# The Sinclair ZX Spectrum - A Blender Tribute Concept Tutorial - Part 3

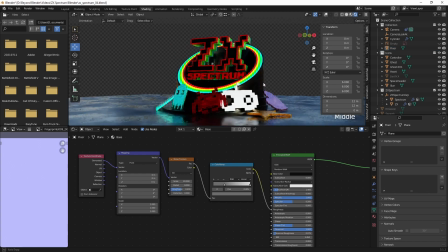So here I'm thinking about how the floor looks,
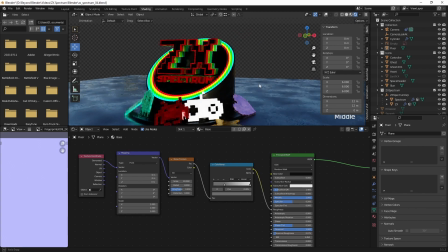and I mean ideally you might not want to be doing this so soon because we haven't got lights in here yet.
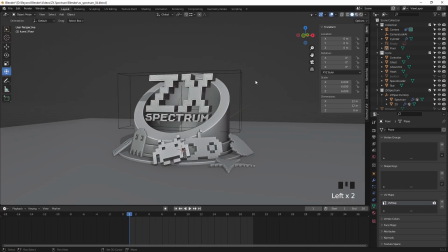We're using the HDRI that's built into Blender to preview our scene.
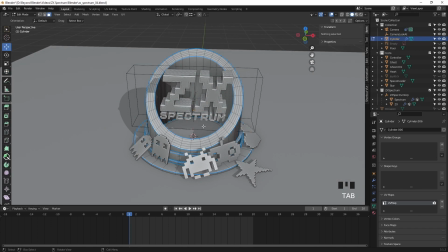So I think I decided just to skip that bit again and just focus more on the base.
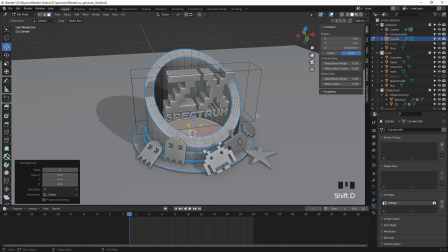I also separated that, by the way. So that with that last face selected, you can right click and do separate or split if you select the edge.
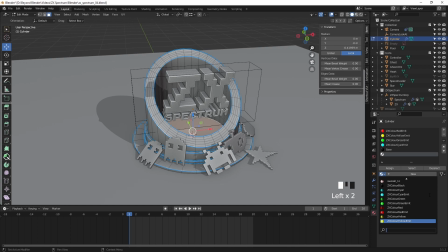And if you've got the face selected, you can press P and separate by selection.
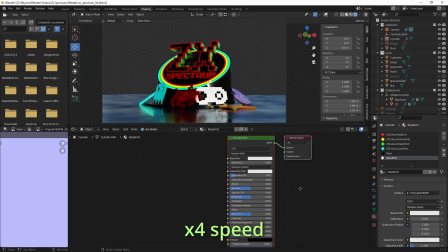And that way I can move it up independently without dragging all of the other geometry up with it. You can see I've added the emission there to that face.
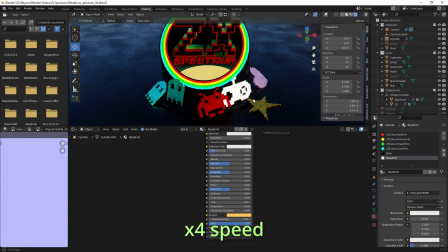And there you go, it just made the bottom of that logo a little bit brighter. So I'll raise that up a bit more.
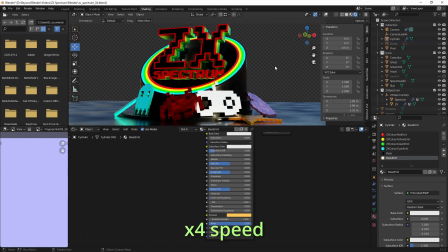So the effect I'm trying to get is the inside wall of that cylinder, that tube.
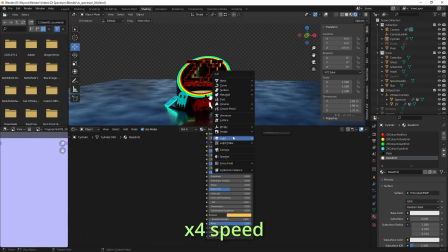I want to see the light coming off that.
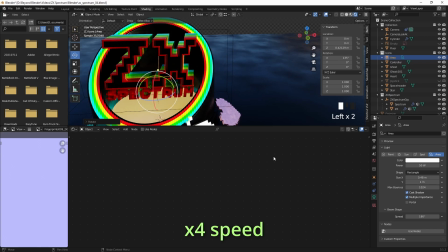So instead of, or as well as, I've added an area light, which I've made into a rectangle as the shape.
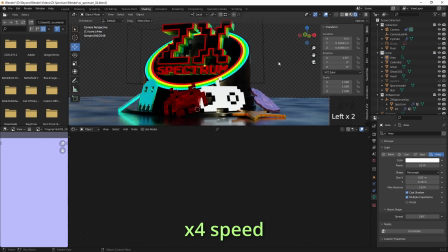And it's effectively a strip light. So we're going to add that inside there and point it towards the back of the wall.
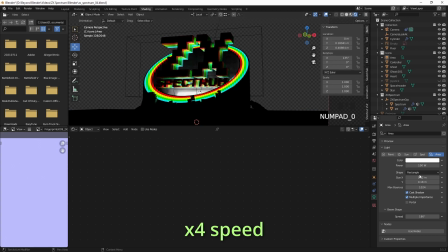So let's turn the power down.
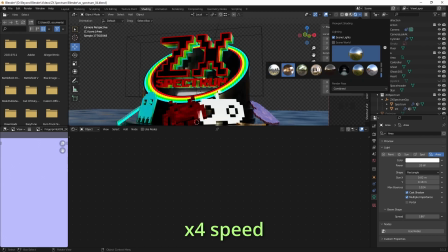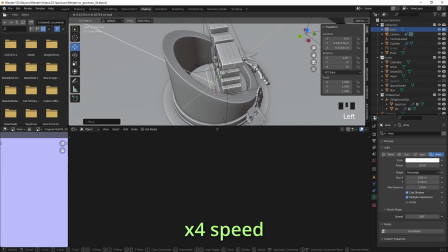And let's see if we can find a good place for that.
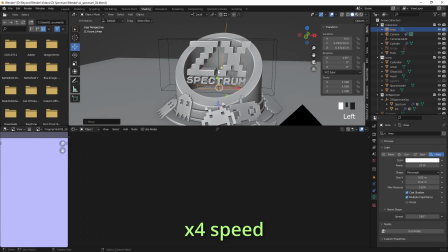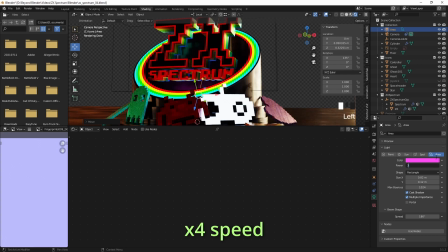And change the colour to something a bit more fitting for the theme.
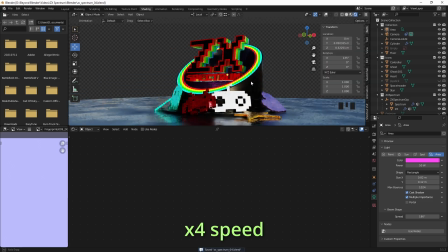And turn the power up again because we changed the colour and that's sucked away some of the power of the light.
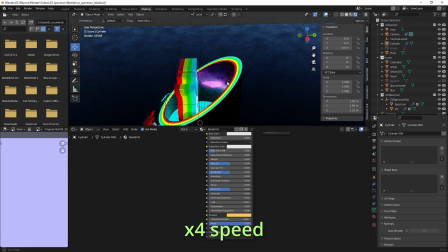It's actually quite bright in there.
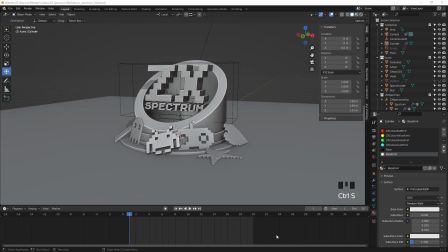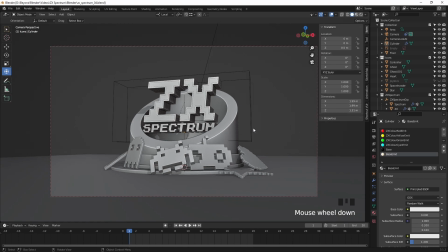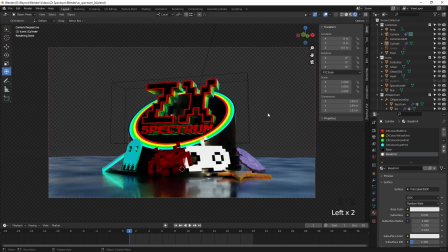And also created a new material there called Base Emit.
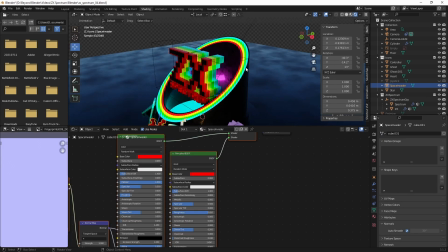So let's look at the Space Invader.
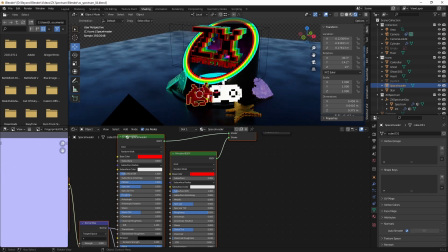And we've got the material that we created before. We've got the controller.
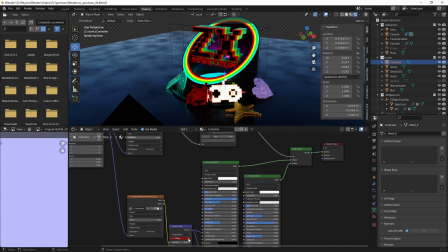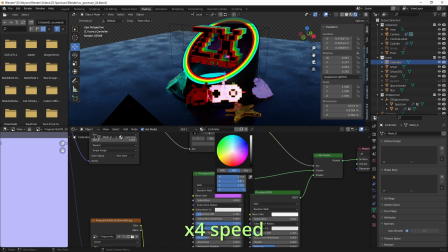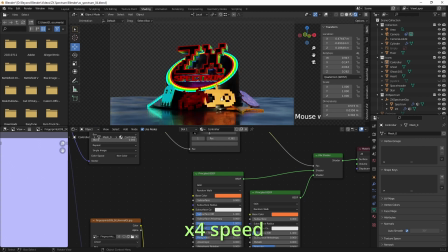So what I'm doing now is I'm just playing around with some of the colours because I felt as though some of those shapes are a little bit lost or don't stand out enough.
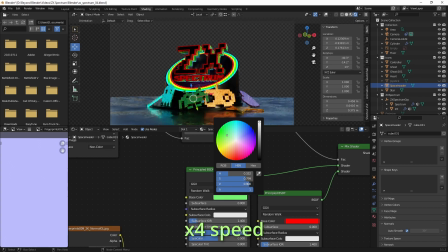So again, trying to think about readability, recognising shapes easily. It seems appropriate to make the ghost red, you know, and
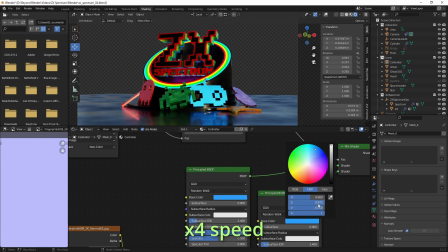yeah, just work through that and just pick the colours that you like, but obviously fit within the theme that you're working to.
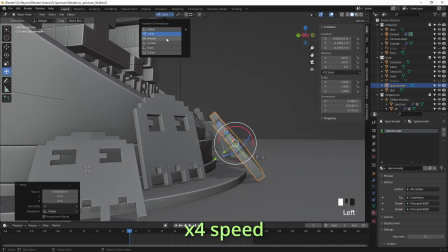So just making some minor tweaks here because I felt as though I was hiding too much of the controller shape.
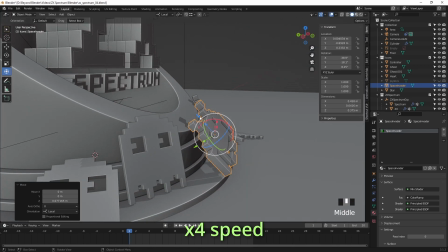So for me, again, I found it a little bit too hard to read.
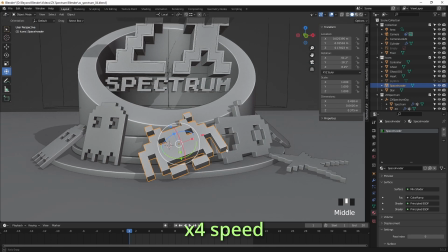It wasn't obvious enough, so just play with the placement of the Space Invader a little bit.